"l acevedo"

Hello, Laura. We're going to take a look at your second video here.
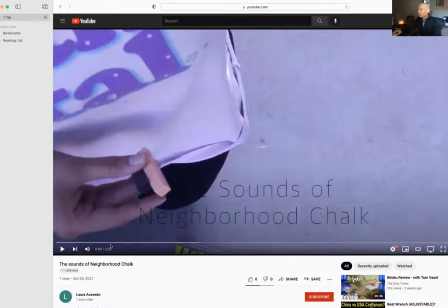(0:09)
So, we'll just start playing. I may stop and start a little bit as we go. First thing, we have your piece just basically starting, and that's a choice that we make when we create video,
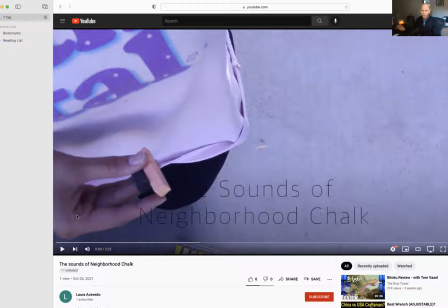(0:26)
as whether it's going to have a pre-roll, whether it's going to begin with black or nothing and then fade up and begin, whether it starts with a J-cut, whether it starts with audio and then video comes up. the start of our piece really,
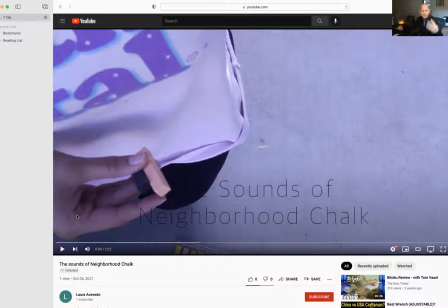(0:45)
you know, it's not something to overlook. How it begins is very, very important. So consider that. It shouldn't be an arbitrary thing. If it just starts like that, there's a reason that it needs to just start like that.
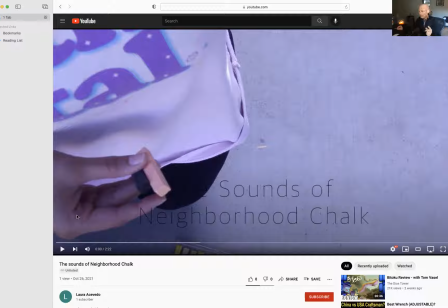(0:58)
Sometimes it's because we do a loop, because the piece is meant to feed back on itself and continue. And other times it's because we're creating something that is meant to attach to another piece,
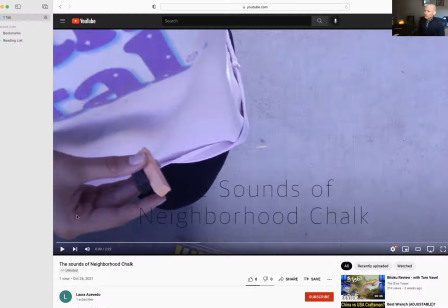(1:12)
which is, you know, meant to kind of connect itself and those kinds of things. However, this piece is meant to be presented. It should be something that is definitely deliberate, that it just starts.
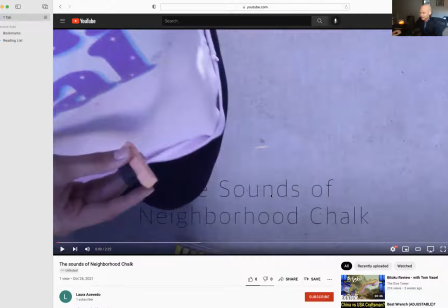(1:28)
Second is, as you can see, your text is very thin, which I think is okay. Normally, we do have text on video that is more bold. However, you could see the word the is completely obscured here by your knee.
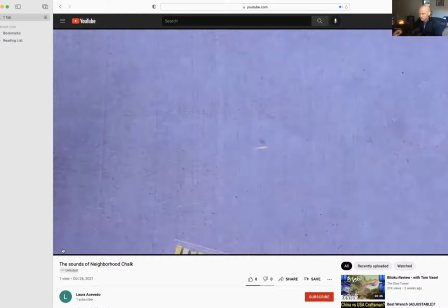(1:47)
And so, you know, we have to pay attention to those kinds of things, especially in the beginning,
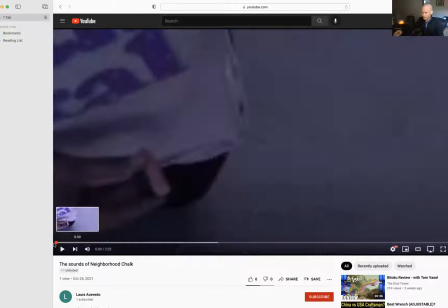(1:53)
whether that's an awkward transition in the beginning, where, you know, we are sort of obscuring part of it,
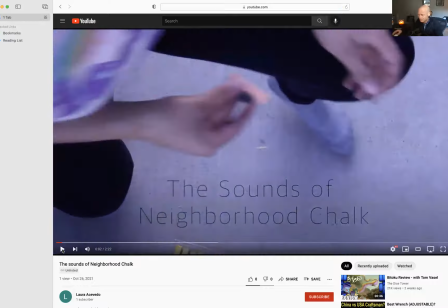(2:00)
even though we do see it eventually like this, maybe we're not, maybe the the text doesn't come up until your knee is out there like that so that we don't initially see the obscurity that the the so at this
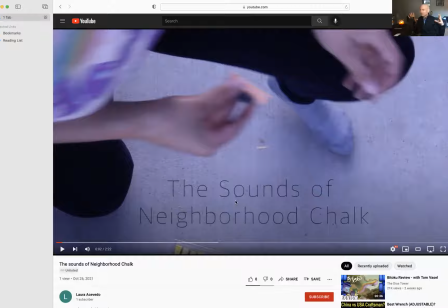(2:17)
moment the text comes up uh that is would would maybe be more appropriate so that it feels more natural i know this sounds maybe sounds a little bit you know like we're picking with needles but it really is comes down to that where we're refining and figuring out.
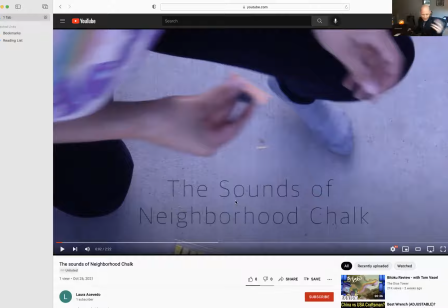(2:35)
We're two seconds into this, and I've already been talking for a minute on, you know, how to start and, you know, where your text ought to be. But that's what you end up doing when you kind of get to a point with a piece that you then need to take it to another level.
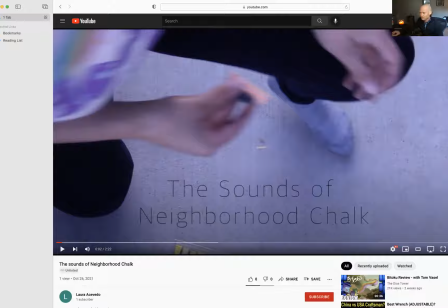(2:53)
All right, let's continue forward with this.
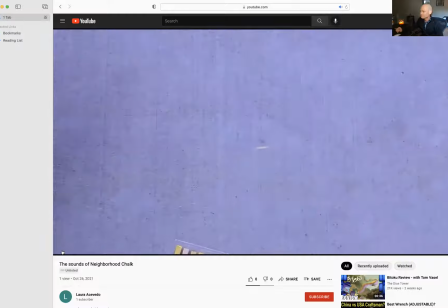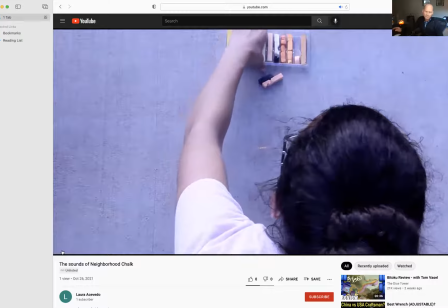(3:04)
all right so then what we have here that you've set up I mentioned it a little bit
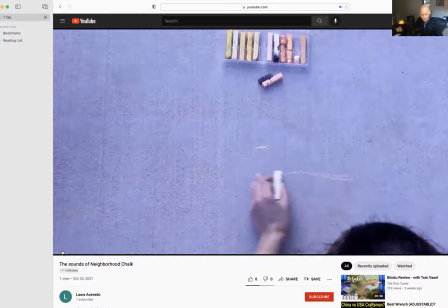(3:09)
is almost a surveillance thing where the camera
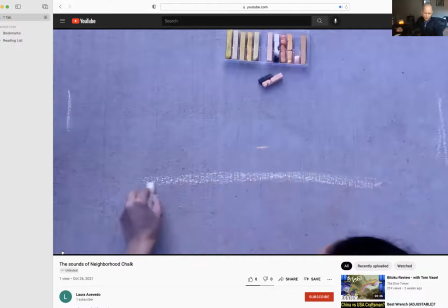(3:15)
where we are not really voyeurs in other words I don't feel
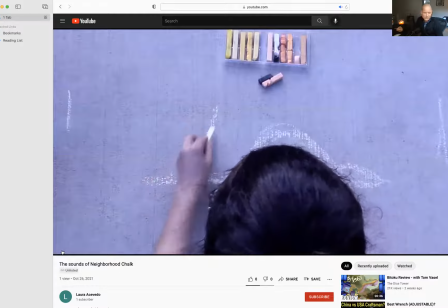(3:20)
like I am actually there you know in other words I don't feel like I'm hovering over
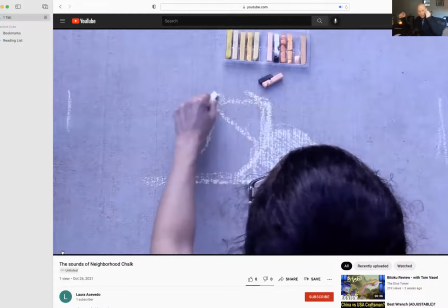(3:25)
the top of you looking. What I feel like is that this was sort of like recorded footage
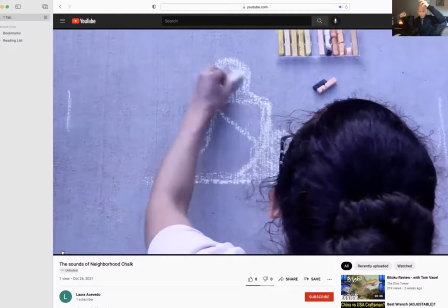(3:32)
that was maybe from some other time, right?
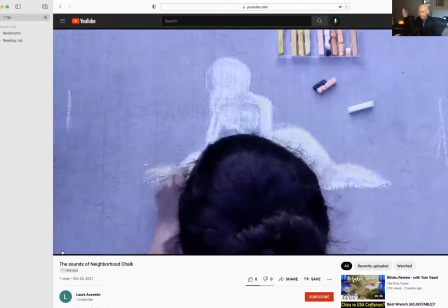(3:38)
And so that sets up a certain feel to it. That we're jump cutting here is perfectly fine.
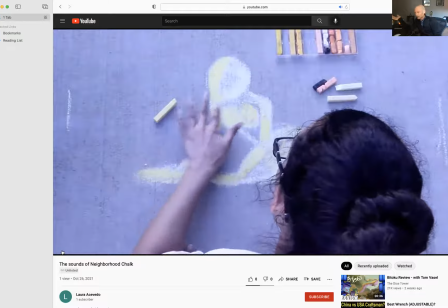(3:45)
I don't think it interferes with anything.
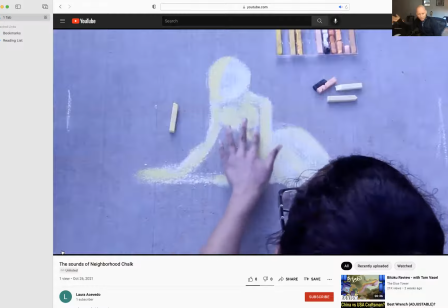(3:48)
That your head is in the way sometimes of the piece is again
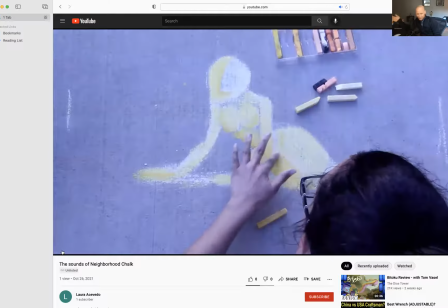(3:53)
lends itself to the idea that this is surveillance this isn't something that we're meant
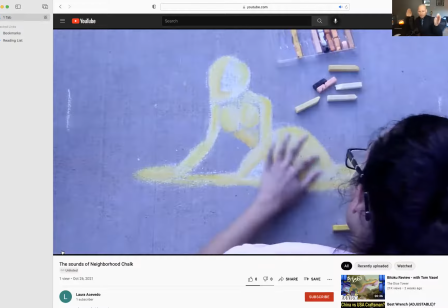(3:57)
to see the entire thing of um that you put the the sort of lines there that tell you where your frame is your video frame is
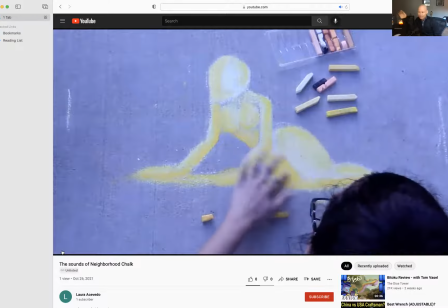(4:06)
I don't think it screams out that that's what they're there for but I know that's what
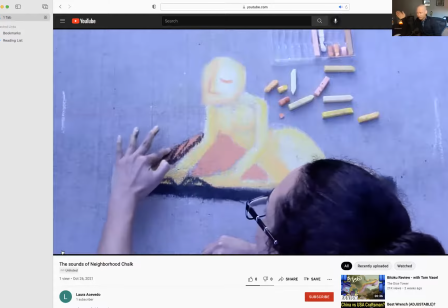(4:11)
they're there for uh probably to indicate to you to that's where the edge of your picture frame is.
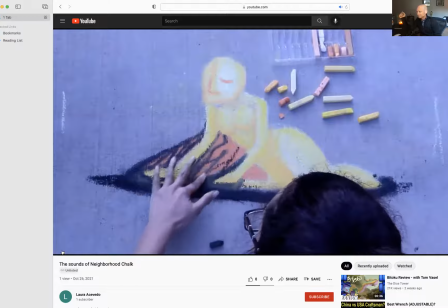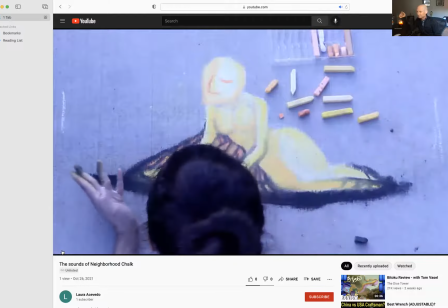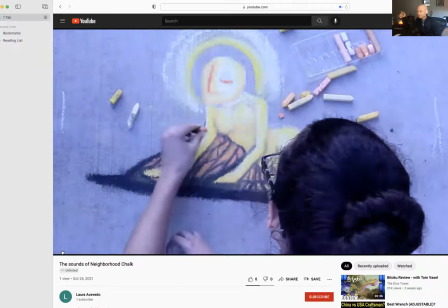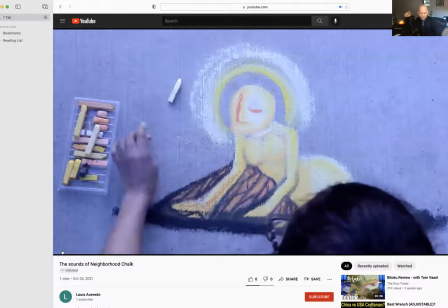(4:32)
Now, we moved the camera a little bit there, which is a little bit strange.
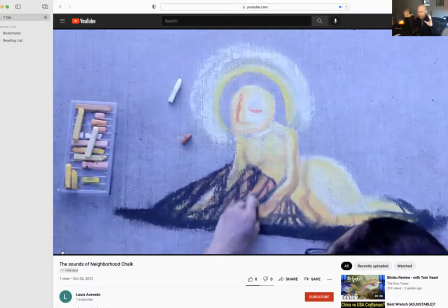(4:36)
It's unfortunate because I think we had something going there with the camera being in that one spot and that the angle in which it was, I thought, worked very well.
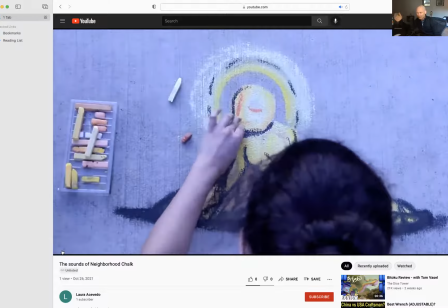(4:45)
Now, what we have is your head is more toward the bottom there, and I think it's less of an appealing shot.
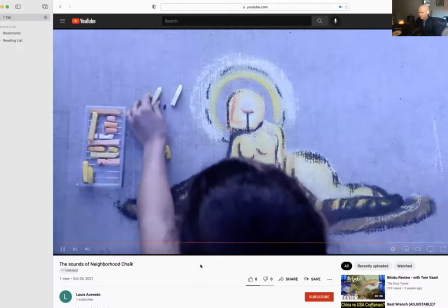(4:54)
I think where we were here,
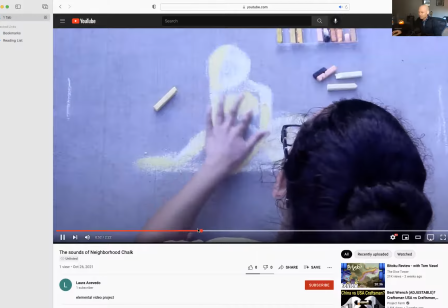(4:56)
that this was a much more appealing angle actually.
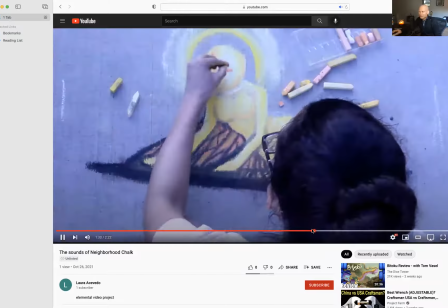(5:03)
Not that this is bad, but I think it was a better angle here before.
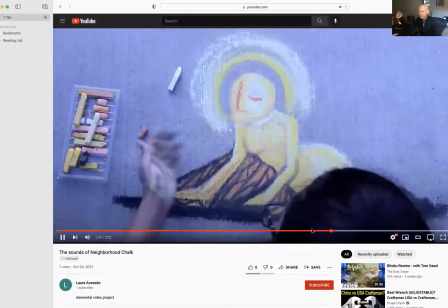(5:10)
Now this is a less good angle, but it didn't ruin it.
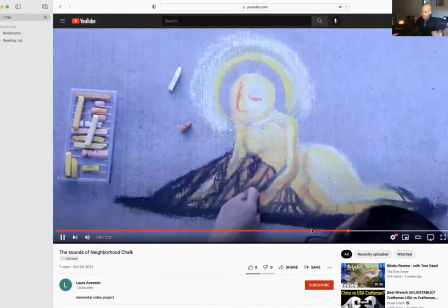(5:15)
But I just think we're comparing the two. The first shot was a better shot.
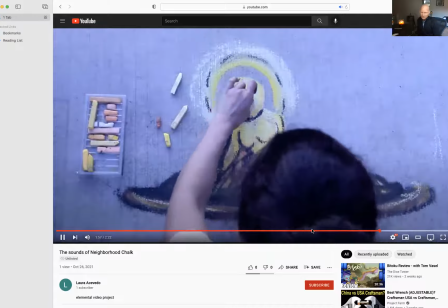(5:27)
I don't know if you bumped the camera or something like that happened or you had to take a break and come back or whatnot.
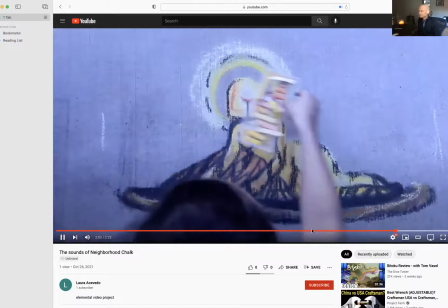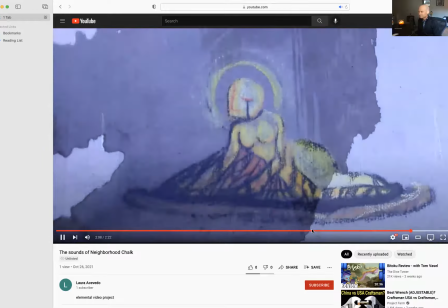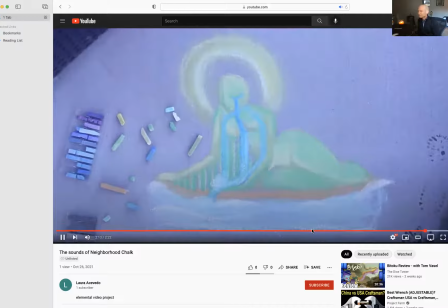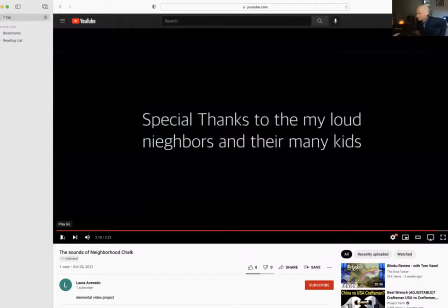(5:49)
So, you know, the kids talking and stuff like that, I think we could have pushed that farther. You know, I know you were talking about there was all these distractions and stuff like that, I think we might have been able to, you know,
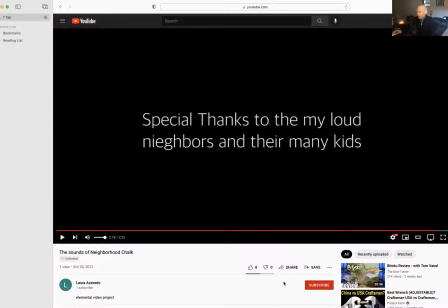(6:04)
kind of play with that a little bit more as we went with the idea of all this activity that's happening around you and the energy and the focus that it takes to sort of put that out as you're doing the
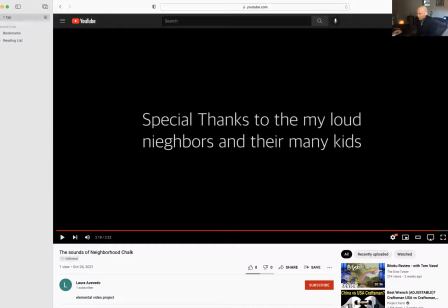(6:19)
drawing. the water at the end you know um that's an interesting
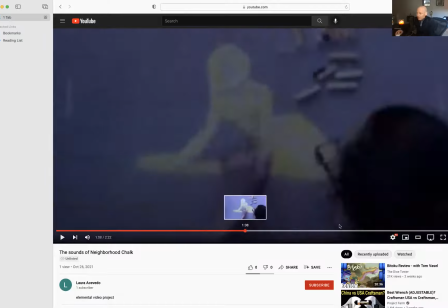(6:25)
kind of uh sort of conclusion uh that you do there uh i like what
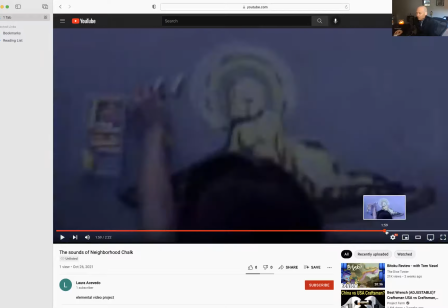(6:31)
what happened there uh with it you know in in that um it creates
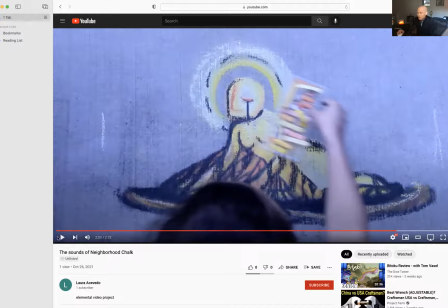(6:36)
this something that happens uh at the end whether it be that it
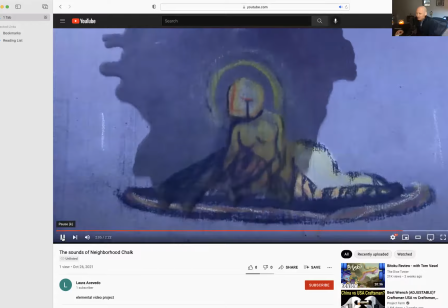(6:40)
gets washed away it really doesn't get washed away in the end.
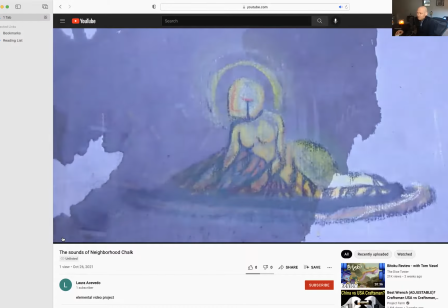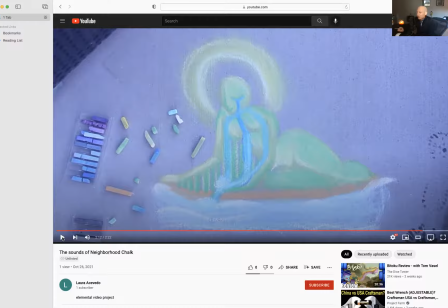(6:50)
But then it's a different drawing that you show us. So it's a little, it's not strange, it's a little peculiar. I'm wondering, you know, okay, what's happened there? There's a question mark that I'm left with in terms of understanding a little bit what,
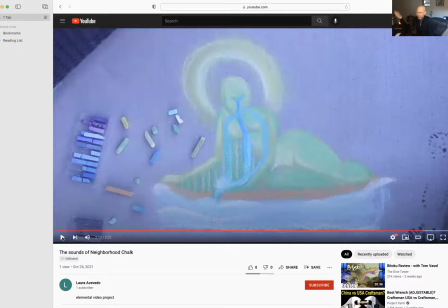(7:10)
you know what the transition was you know what i mean um was the water
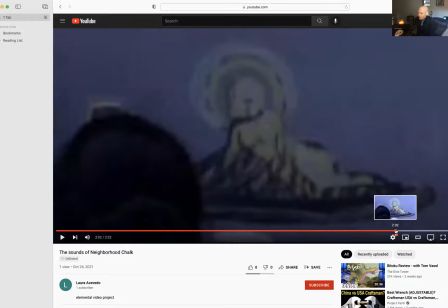(7:15)
transitioning supposed to transform this drawing into this drawing um
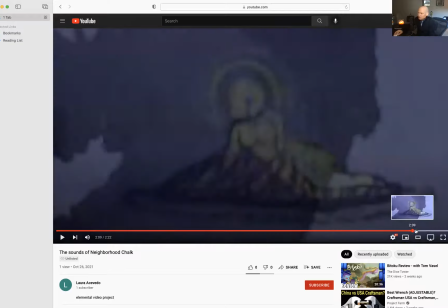(7:20)
you know were they supposed to be two different you know they they transformed
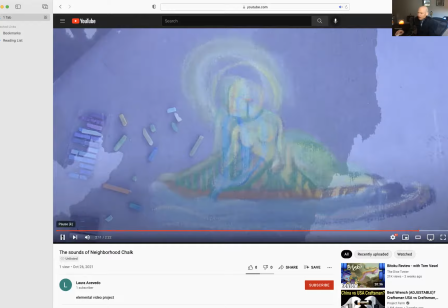(7:26)
i mean it's kind of cool um how it how it worked out that way um you know but what
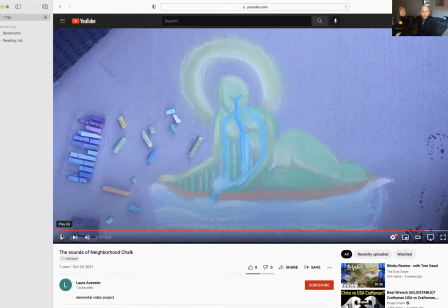(7:35)
what is that what was supposed to happen and if so um it would have really been important to try to match them more carefully and that kind of thing. So lots of potential to this. I think this has a potential. Also, it would have been really awesome to see a William Kentridge kind of thing if it moved and stuff. That would have been kind of super cool.